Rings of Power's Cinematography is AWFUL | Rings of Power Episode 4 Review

Episode 4 of Amazon's Rings of Power, The Great Wave. It's quintessential Rings of Power, bearing all the classic hallmarks of this series.
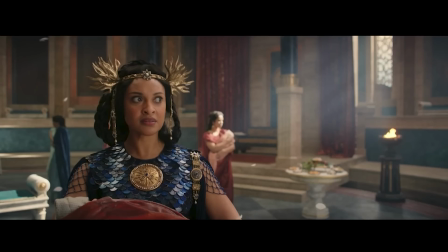[0:09]
Everything from blatantly ripping off Peter Jackson's dialogue with random smatterings of fortune cookie wisdom,
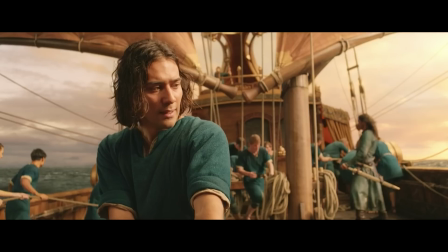[0:15]
to heavy-handed allegory, to, of course, these lifeless, uninspired visuals. Rings of Power's cinematography absolutely fails to do its one and only job and that's to tell this decidedly non-Tolkinian story in a visually interesting way. This is just adding further insult to injury in this desecration of Middle Earth. Now episode four embodies this failure perhaps even more than the previous three episodes as its visuals completely lack any subtlety,
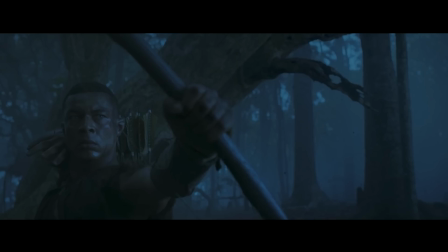[0:44]
understanding of what makes a scene special and at times are just laughably fake. So let's break down today each one of these issues starting with its visual lack of subtlety. This issue seems most apparent in the show's most predictable scene where Theo searches the abandoned town for goods to bring back to his people.
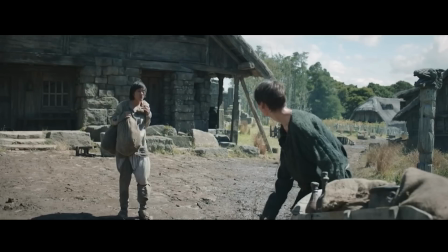[1:04]
As he walks through the street, a local dining hall is taking up nearly half of the frame, practically begging to be explored.
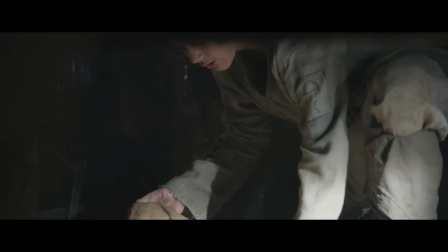[1:12]
As Theo explores this hall, the door closes behind him and a figure flashes by the screen.
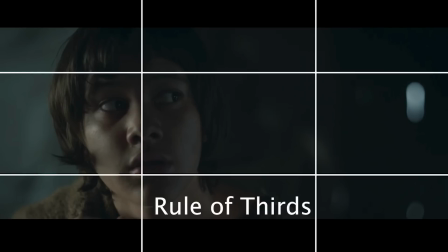[1:18]
While he looks around, he is kept on the left third of the frame, leaving almost two thirds of negative space on the screen. It's a tired old trope from horror flicks, allowing those other two thirds of empty frame for something to jump out from.
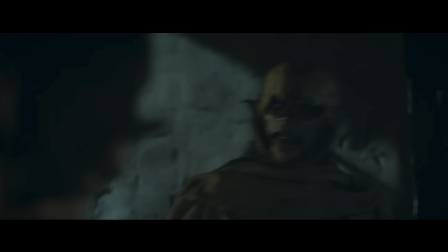[1:33]
And sure enough, that's exactly what happens here. After a brief fight with the orc, Theo escapes hiding in a well.
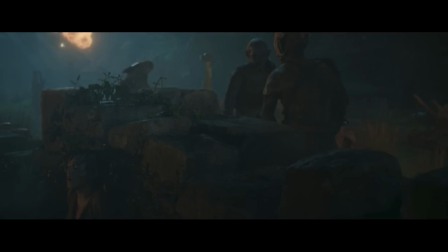[1:40]
When he re-emerges, it's nighttime and the camera follows him on a steadicam on a one-er or single long take.
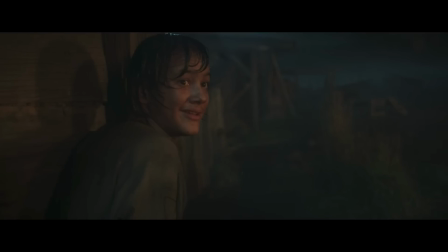[1:46]
Just Just as in the previous setup, at the end of this wander, Theo is again framed in that left third of the screen, leaving that other two thirds as negative space for something to jump out and have our jump scare and grab him from. This sort of overly simplistic framing not only fails to tell the story, but it actively detracts from it,
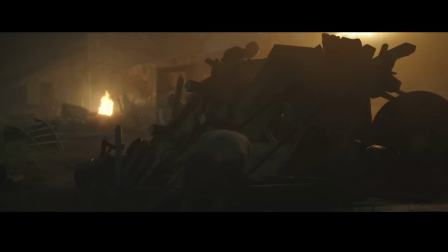[2:06]
telegraphing to the audience exactly what will happen before it happens, ruining any element of surprise that it might have otherwise had. To rework this, we should draw the viewer into the moment and into the drama of this escape. And a simple way of doing this, while still getting that long one take that they were after, would be to flip the scene, keeping Theo squared up and facing the camera for most of the sequence, especially at that end, where instead of having the negative space for the jump scare, York could burst into the frame, catching both Theo and the viewer off guard.
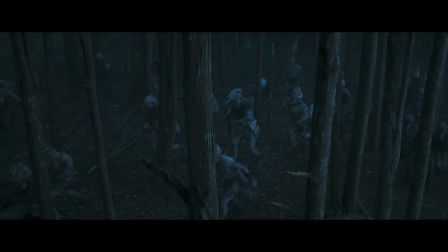[2:40]
Now let's take a look at the lack of understanding of what makes a moment special with this scene here with our two heroes escape from the orcs.
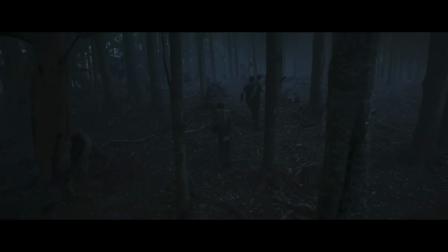[2:48]
The entire sequence from beginning to end is in slow motion and when Arandir turns and catches the arrow,
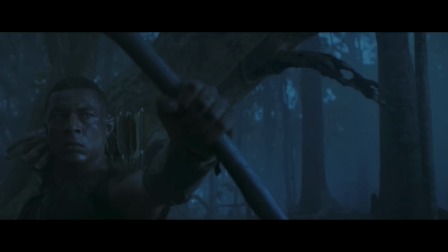[2:55]
there's nothing really all that dramatic about it. The shot itself is well executed in isolation and his action of catching the arrow and turning around to fire it on his pursuers,
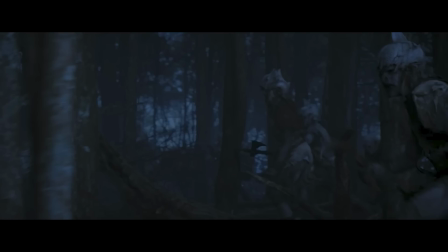[3:05]
it is really cool, but it should feel more epic than it is. The obvious and simple fix to this is to not overuse special camera tricks like filming in slow motion with high frame rate cameras. Keeping most of the sequence in that traditional 24 frames, switching to slow motion only for his big moment would have greatly improved the impact it would have had.
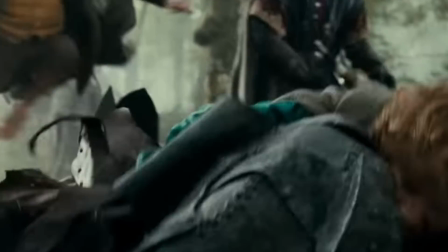[3:25]
Now, to see an example of how a similar scene with a similar situation would have handled this, let's look at Boromir's last stand in The Fellowship of the Ring.
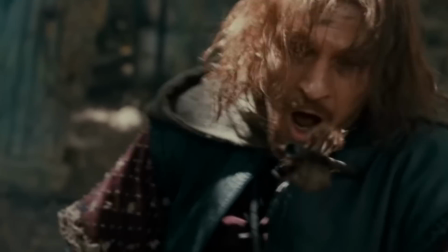[3:33]
For most of the sequence, it's filmed in traditional 24 frames a second, keeping that tension on the action high.
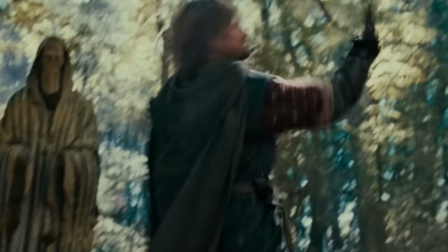[3:39]
Then when he falls, it switches to the slow motion, giving more weight and importance to that moment.
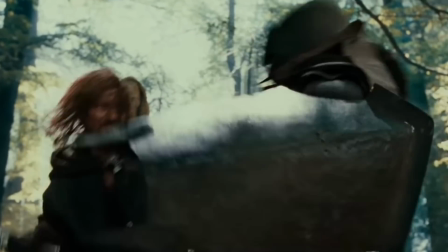[3:45]
Whereas if the entire sequence had been filmed in slow motion, like in Rings of Power, it just wouldn't have had that same impact. Now let's examine why this show has a tendency to look so fake, taking the scenes in Moria as an example.